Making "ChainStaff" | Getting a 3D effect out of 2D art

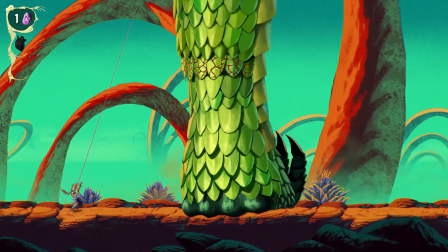(4:18)
Here's another really crazy situation. This is the giant fist. This is a bit of an action puzzle in level one. It's a giant fist that's just blocking your path and you have to figure out what to do with it. And you may have already seen it in the trailer and it's probably been spoiled if you've seen the trailer but I'm not going to intentionally spoil it here again.
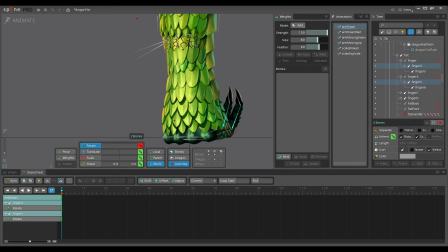(4:36)
But animation wise what you get is it's stationary to start off with and then later on you figure out as a player how to get it to start moving
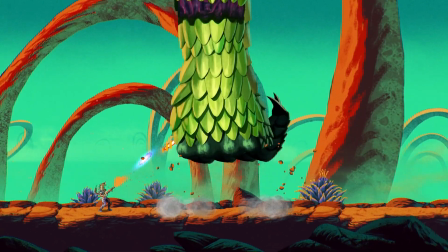(4:43)
and it moves up and then slams down it moves up and then slams down and I wanted to get as much twisting out of
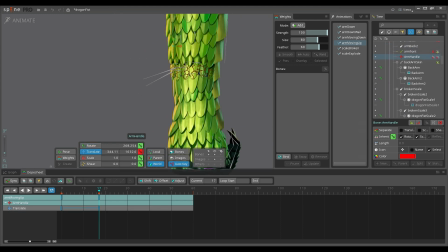(4:50)
that as I could so you can see like one side of the arm one side of the fist and then the other side of the fist and this is very similar to the 3d
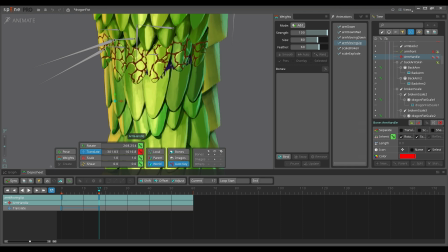(4:58)
box tutorial that I did earlier that you rig up the vertices here along the way and connect it to
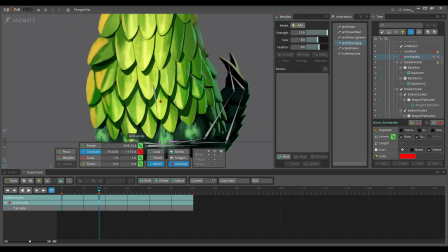(5:06)
some bones and you kind of have a forward and a backward bone and you can twist it back and forth like this and I think it looks way better than it used to. Not nearly as flat.
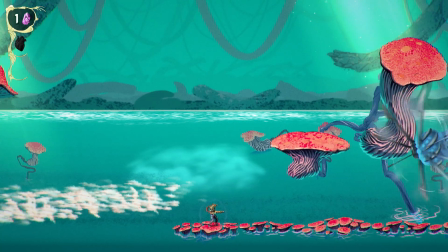(5:18)
In this last example I don't always use spine to get a neat 3d effect out of my animation.
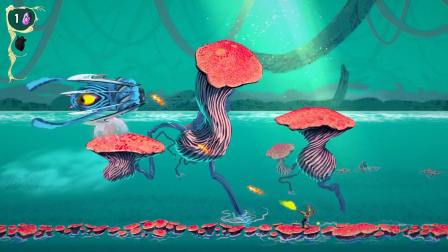(5:24)
Sometimes I actually use 3d and most of the time that doesn't work but in this case it worked pretty well.
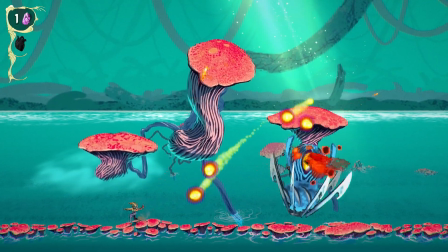(5:30)
This is the copter squid, the helicopter squid. His body is animated in spine but his blades on top are
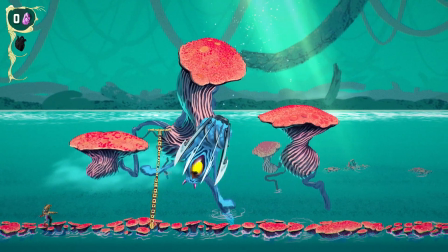(5:38)
actually using 3d rotation and 3d placement in the world
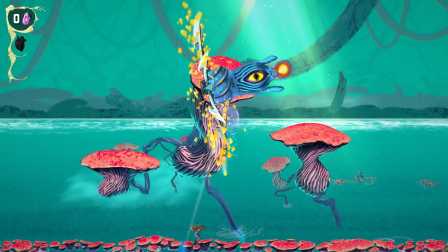(5:43)
in a perspective camera to get that 3d effect um it's not a
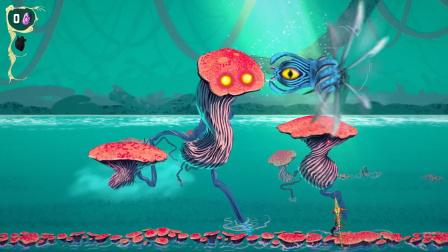(5:48)
flattened camera it's got to be a perspective camera and then you'll get that depth to it so i do
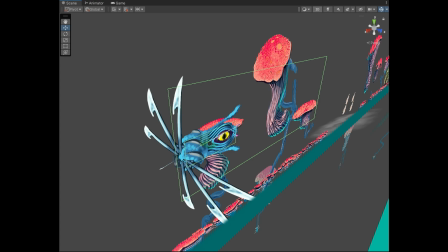(5:52)
use some other tricks to make this work it's pretty tricky i'm adding a little code to make it work so the layers um change when the blades
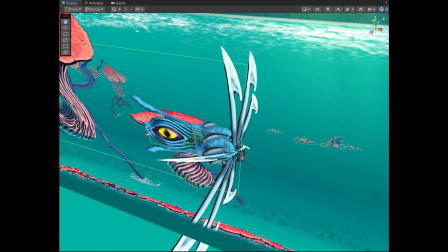(6:00)
go in the back of the camera behind behind the figure I have to change the sorting layer of the sprites so they're now behind the body
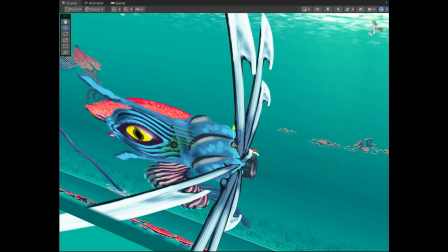(6:08)
and then when they come in front the sorting layer is now on top of the body and the other thing I changed the entire time is as the blade spins around
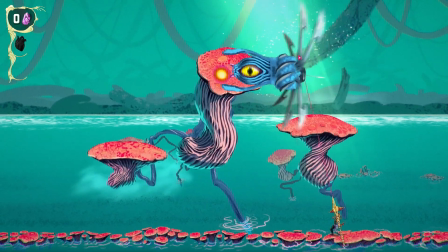(6:15)
it's getting darker in the back and brighter in the front and that gives it a nice deep you know into the screen
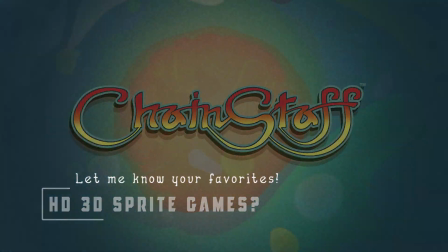(6:22)
kind of effect. So there's a little sample of how I'm getting some good 3D effects out of my sprites, let me know in the comments about a recent game, a high-definition 2D game that you think had good animation. I know there's a lot of pixel art games, but tell me if you like a Vanillaware game.
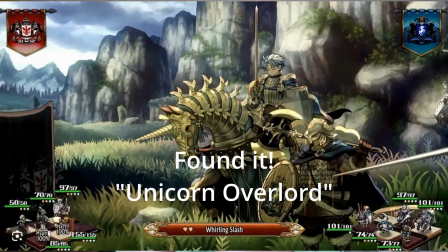(6:44)
They had a recent one, something with unicorn in the title, but tell me some of the games you like that are 2D and have good animation in the comments there.
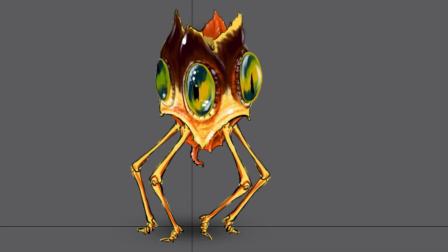(6:52)
Hopefully you like the animations in my game as well. I'm going to keep tweaking the animations and chain stuff and I'll see you again soon.